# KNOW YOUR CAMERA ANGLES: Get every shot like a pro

Shooting any particular scene is quite simple, but knowing the particular angle to shoot at a particular time is what makes you a professional. Hello my YouTubers, my name is Solex, and in today's video I'll be exploring the guides that help me whenever I'm shooting camera angles.
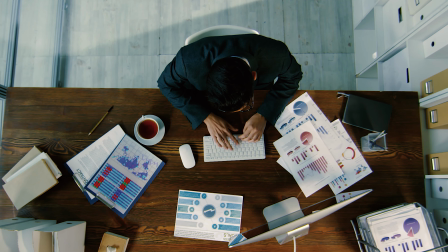(0:23)
Understanding what is camera angle and when to apply a particular
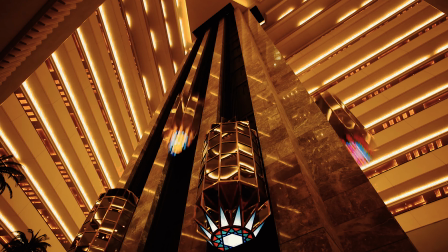(0:28)
camera angle is what will help you to shoot those professional shots that you have been seeing. In filmmaking, we have different type of camera angle, but in today's video we'll be looking at the first 5 major camera angles that we have.
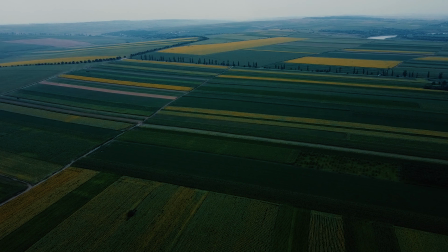(0:41)
The 5 types of camera angle we want to talk about today are the eyes view, low angle,
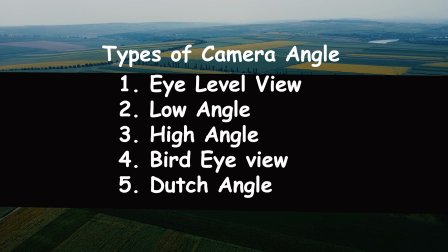(0:47)
high angle, the bird eyes, and the Dutch angle. Now, what is the eye level?
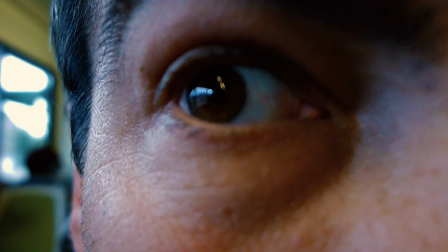(0:54)
We call it eye level. This is simply focusing your camera strictly on the eyes region of your subject,
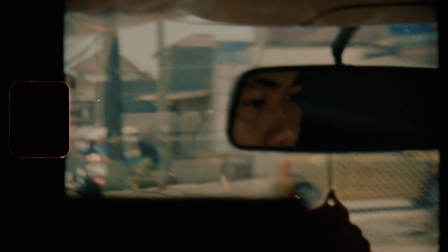(1:03)
trying to capture the motion and the direction of the subject eyes at that particular time.
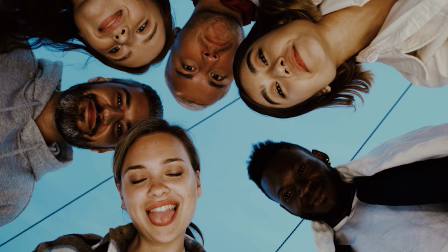(1:08)
Number 2, the low angle. This involves positioning your camera at the lowest vertical axis to your subject,
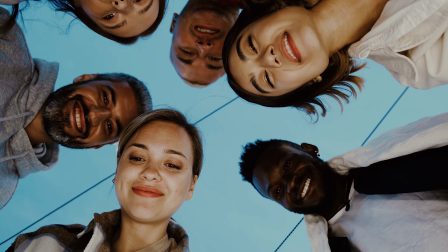(1:16)
and it is applied when trying to show the strength of the subject you are shooting, or trying to give a kind of warrior,
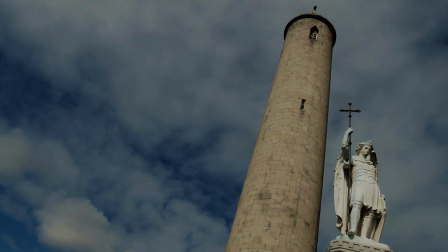(1:24)
to give the impression that your subject is a warrior or is strengthened. That is when you apply your low angle shot.
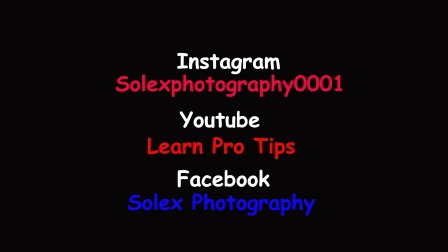(1:33)
If you enjoyed this video, remember to follow our social media platform, which is displayed on the screen right now.
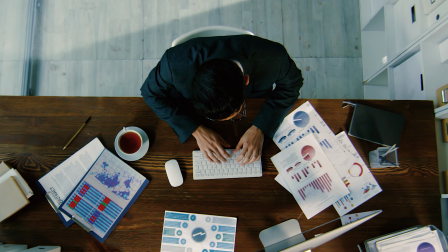(1:40)
Number 3, eye angle. Here, the camera is positioned above the subject, looking down on them. You can apply this if your subject is climbing a hill or any kind of walls.
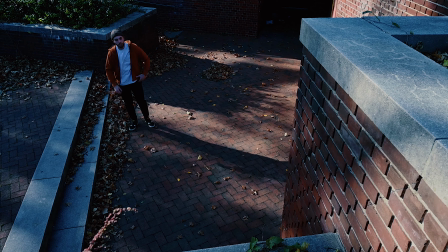(1:54)
When your subject is climbing a wall, the subject you are shooting, if it's kind of climbing,
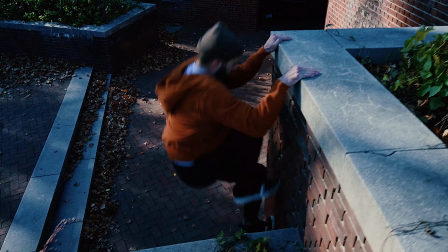(1:58)
you can apply the eye angle shot as is shown on this video right now.
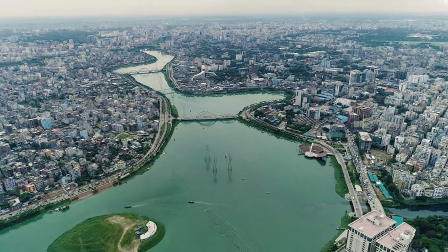(2:04)
So the 4th one we have the bird eyes view. Have you ever seen a bird flying? You imagine how the bird sees everything down one line. Or have you ever been in an aeroplane before? The way you see it, that's simply the bird eye view that we are talking about at the camera angle.
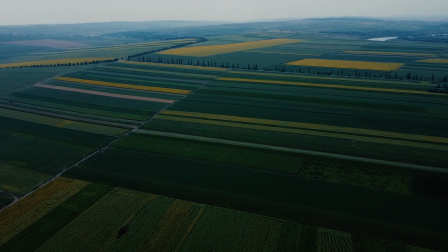(2:23)
To get the best out of this camera angle, the filmmakers will use drone to capture the environment, and it's basically a wide shot which
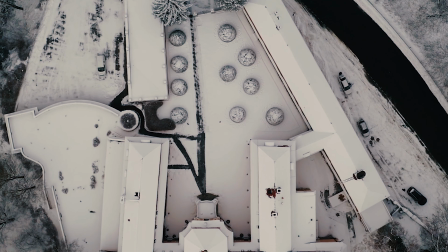(2:32)
will try to express and show a very wide view of that environment that they shooting is taking place.
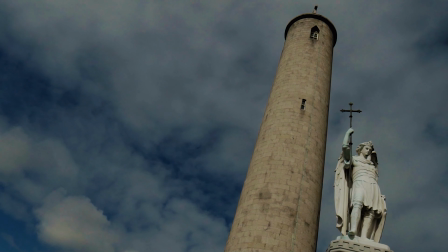(2:40)
Now, the last on our list, number 5, Dutch angle.
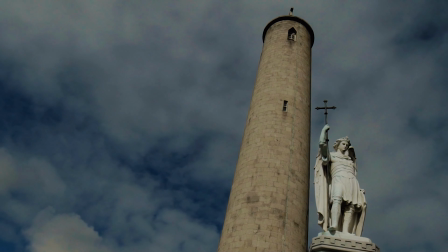(2:44)
This simply means tilting your camera horizontally, thereby creating a slant on your camera. This is Dutch angle, like what you are viewing now. What you are viewing now with your eyes is Dutch angle. Apart from the 5 major camera angles that we have mentioned and discussed in this video, we have other types of camera angles which are subsequently used while making film, but they are not the major one.
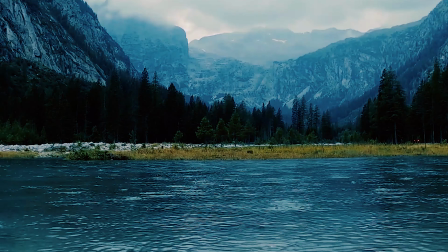(3:09)
That is why I have to discuss the major ones. We have the wide shot, the medium shot, the close-up, and many others. These camera angles are guided by a rule in filmmaking which is called rule of third. If you don't understand rule of third, go ahead, watch my video on rule of third, and remember to subscribe and stay tuned for more good tips.